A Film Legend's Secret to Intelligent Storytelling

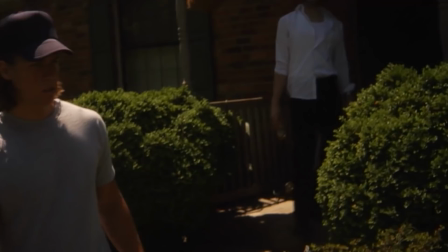[4:00]
If we go to an old short film of mine called Awake, this thing was riddled with cringeworthy exposition and just bad filmmaking, bad storytelling all around but one of the biggest mistakes I made was I just told the audience
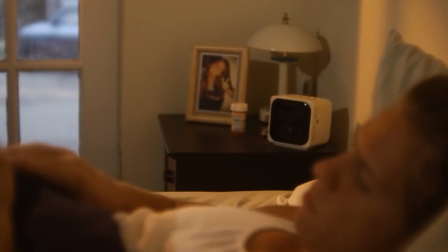[4:13]
what this character's motivation is what he's feeling by having him write in a journal what's going on this is just blatant exposition so this is the opposite of what Billy Wilder is advising us to do I'm not giving the audience
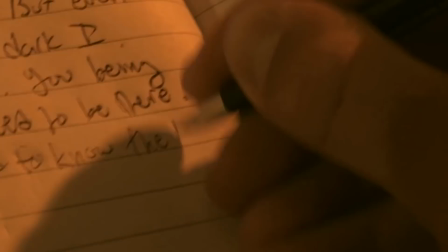[4:27]
any room to figure out for themselves what this character wants what he's going through I'm just telling you but before I can see you I I
have to know the truth.
Gross. Disgusting, right? I hate it. And then I submitted this thing to Sundance and couldn't believe that it didn't get in. Wow. Who'd have thunk it? Now let's take an example where this 2 plus 2 technique I think did work, and it was an example of subtle storytelling.
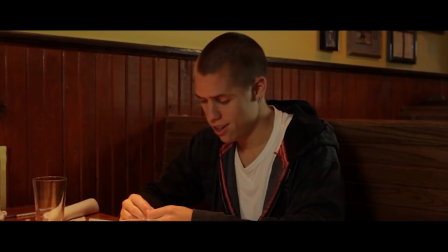[4:52]
My $6,000 feature film, Bad is Bad. Now if you haven't seen the film, all you need to know is there are two bad guys in the film who are kind of the main characters, Jesse Ray.
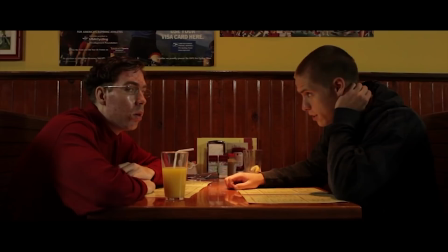[5:01]
And we know that Jesse does not trust Ray around girls. We know that because of this scene.
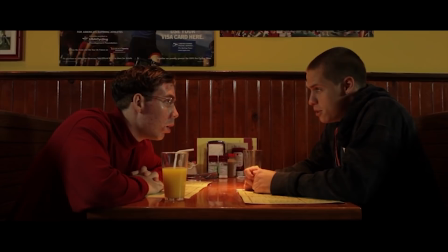[5:06] Ray! What? What's up? I can't... I'm not gonna do this again.
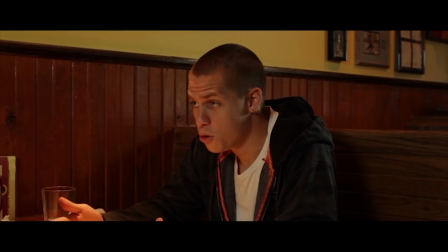[5:13] What are you talking about? I'm talking about Sarah. Jesse, shut up. I don't... Do you remember Sarah?
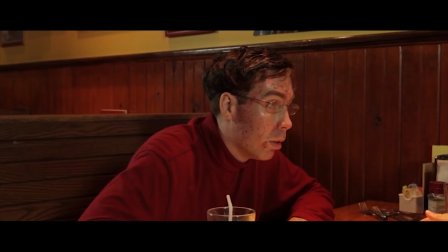[5:18] Do you remember what happened with Sarah? Shut up. Seriously. Do you remember?
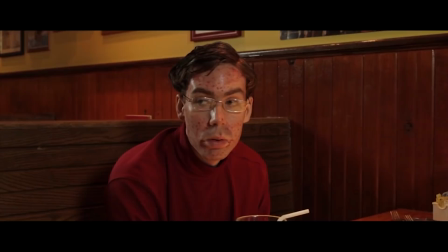[5:23] Yeah. Alright, good. I can't do that again for you. Yeah. Stop looking at the girls.
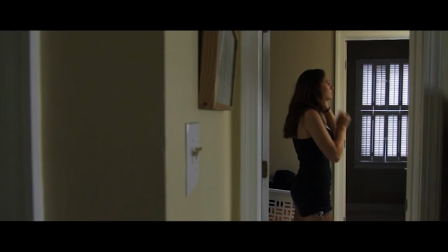[5:31] Alright, alright, fine. You caught me.
Later in the film, Jesse has to leave Ray alone, and of course after he does that a young girl enters the picture we see them
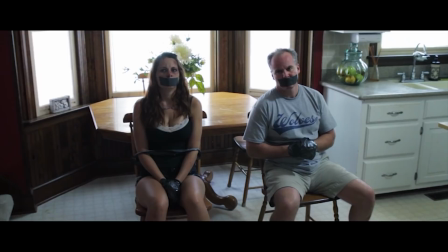[5:39]
interacting and we see that it's going to a dark place but then the girl makes a break for it and tries to escape but we cut away jesse
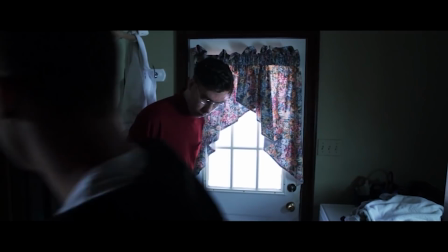[5:46]
comes home jesse asks what happened ray tells his version of what happened jesse buys it and after jesse walks away
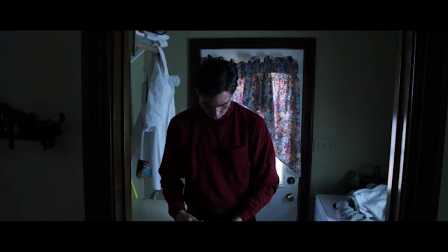[5:53]
we get the second part of the math equation with this little sound effect sounds like he zipped up his pants i think that was just enough for the audience to figure out that Ray maybe was not telling the full truth to his friend and that something very bad may have happened in that house while he was gone alright and then lastly a time when this 2 plus
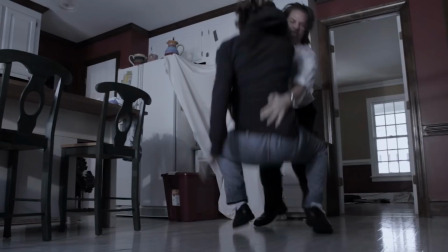[6:18]
2 technique did not work because I was actually too vague with the clues if we go back to a short film I made called the big idea so there was this great little twist ending at the end of this short film even though this character got killed he had a tape recorder on
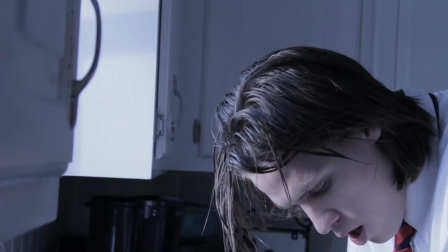[6:33]
him where he recorded the killer admitting his guilt before he killed him so justice would be served and that was the nice little satisfying
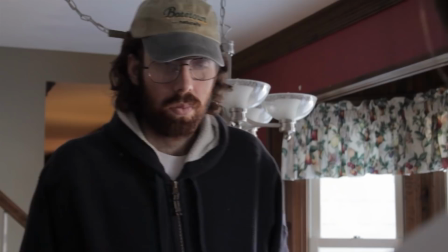[6:41]
twist at the end of the movie but then we thought let's do the little two plus two and we've already set this character up as a loser who has good ideas but isn't good at executing those ideas and that's his problem so what if he brings the recorder but he forgets to put a tape inside the recorder and his last ditch effort at getting justice is ruined because again,
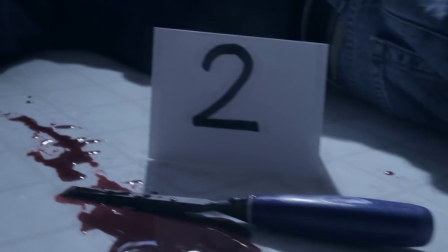[7:03]
he failed to execute his idea. We thought that was gonna be a great way for the audience to piece together what happened to him at the end, but it did not work.
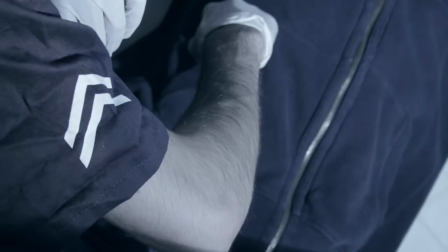[7:11]
So we actually saw this play at a film festival with an audience in a theater.
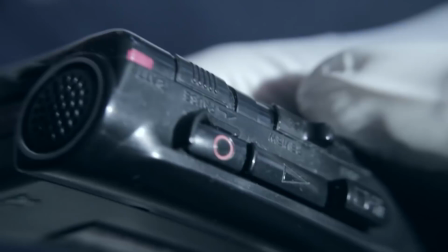[7:14]
And what happened was at the end, when the cop pulls out the tape recorder, there was an audible gasp from the audience. And I was like, yes, got him. Wait till let's see what comes up next.